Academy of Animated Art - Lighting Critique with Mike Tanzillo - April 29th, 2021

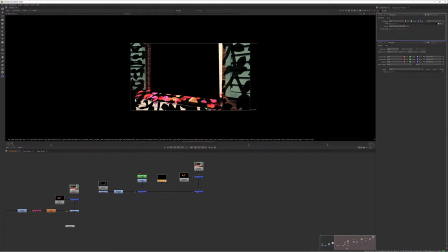Instead, we want to layer this over a constant white, which is 1111.
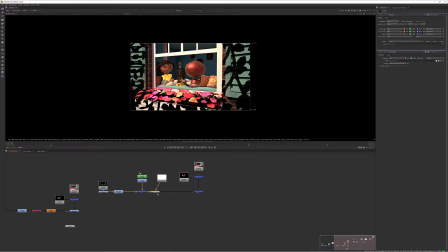And now it's like that, right? This is our image, this is 111, nothing in here gets affected, everything is hunky-dory over here. And now with this multiply control, we can control this.
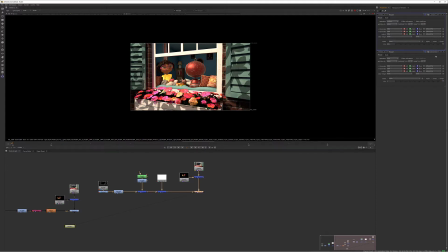Cool, but as you can see, there's some more control that we would want to this. Like if I wanted to add color into the shadows, the way that this is built right now makes it a little bit difficult.
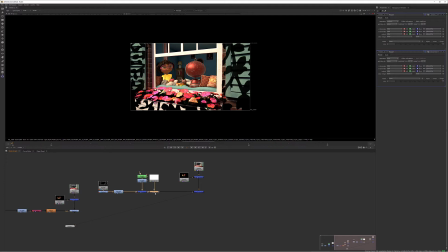So the way that I would do adding like a little bit of color to this and give myself a little bit more control would be to actually take this
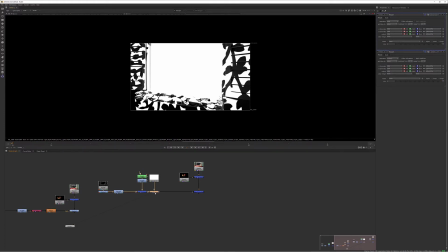and I want to find a way to just isolate the shadow areas, and the easiest way to do that is to invert it.
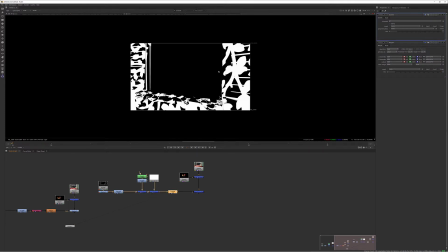And now you've got it inverted. And now we've got our shadows are white and everything that we're keeping the same is dark, which does the invert here.
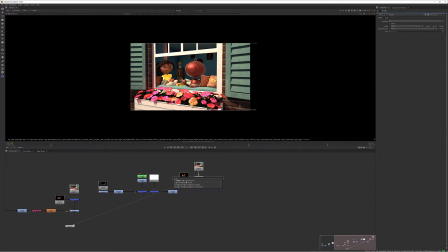But let's say we didn't want this to be a multiply, and instead we want this to be a grade node. And now we can use that to pipe in some color. So now I can take this down. Oh, why is it doing it that way? Wait.
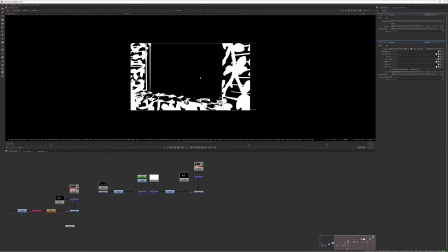Oh, I know. Because this is still the alpha channel. I forgot to shuffle it. So we want to shuffle this into the alpha channel of it. And we can just do that most easily by shuffling the red into the alpha.
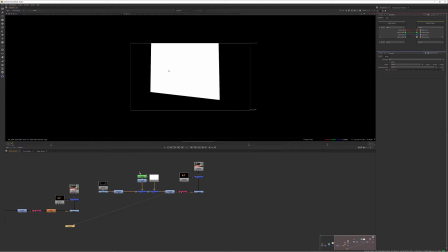So now, instead of this being the alpha, which it was before, this is now the alpha.
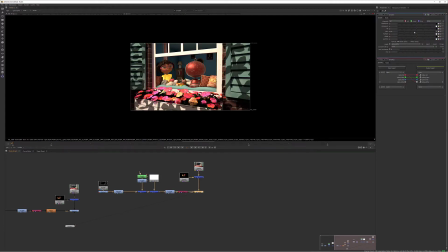And there we go. So in this grade node, within this gain, I now have control over what's going on there. And I can take this down. I can now add some color to it. If I put it like something like this. And that's mostly how we would handle that. Now, the biggest...
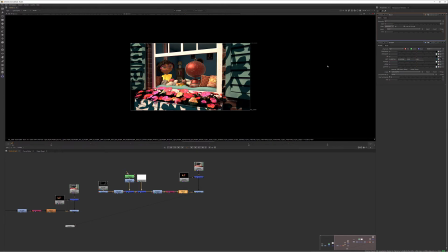There's some questions that... I mean, there's some things that we would want to change about the gobo itself because it's super, super, super sharp. And really, when we see these things, the trees are pretty far away from the window itself.
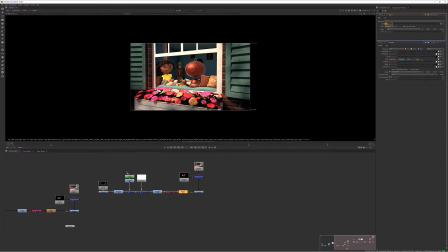So we'd want that to be kind of blurred up a little bit, right? So we'd want some softening on the shadows. And you can play around with how much detail you actually want to see. But now you can see before and after, it really helps center our focus in on the characters sitting in this windowsill.
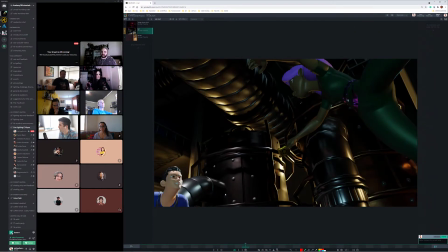So that's how we do that. Do you guys have any questions about that? All right, cool. So we've got Kat scene here
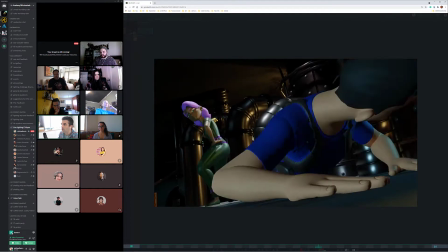that she was working on, and I kind of want I wanted to show you, Kat, before, and I'll give you a chance to, if you want to do it a different way.
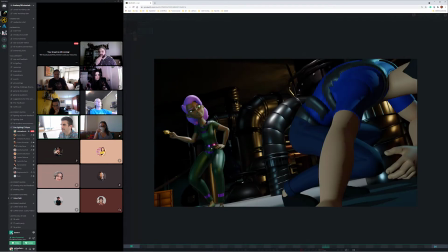I just wanted to open up your Maya file and show you my approach to like this interior-exterior lighting setup that we were kind of talking about yesterday.
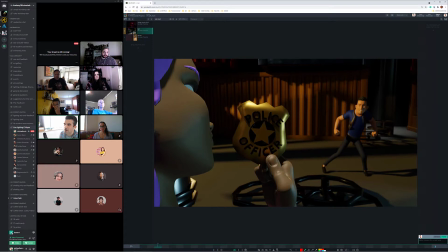So we've got this, and what I was saying before is I just kind of wanted to create some pockets of light for them to fight in, right? Like as they're going through, like it'd be cool if he was in the light here and she was in the light here, and there was darkness between them.
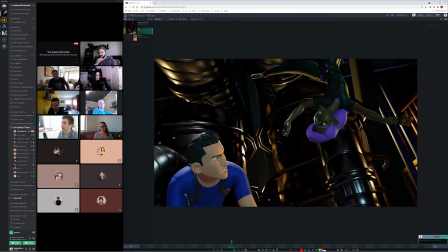And we also talked previously about how it would be nice to implement some exterior light into the scene,
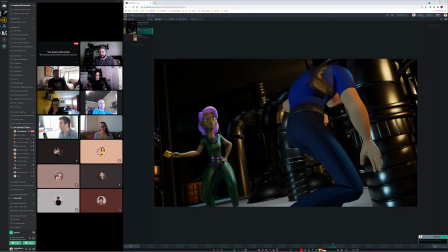the way that we are here, because some of the reference that she had found has a lot of cool and warm light mixing,
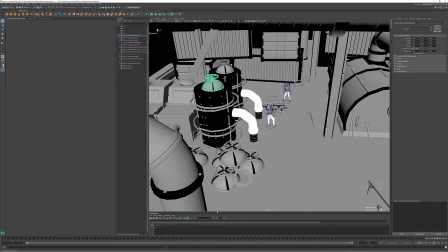and that's really cool. So let's take a look at that. So here's the scene.
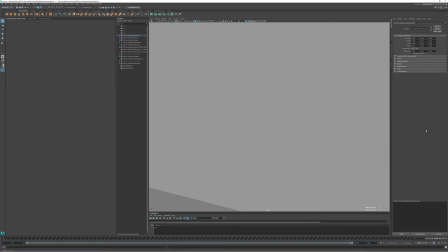We're going back out and show you. We've got these skylights up there, and they're kind of battling around in here somewhere.
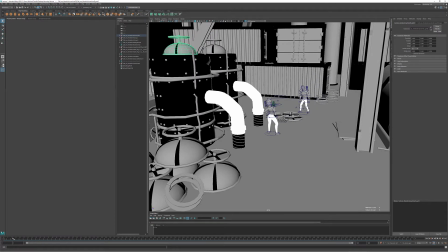Lots of pipes, and lots of pipes for them to move around. So many pipes. So it's kind of nice. They're really only taking up like this one space, which is really, really nice. So like this is our stage, right? It's also odd that those objects disappear halfway through.
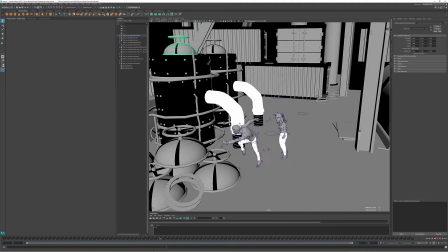I think that'll be... I didn't even notice that. Yeah. I don't think that'll be a thing.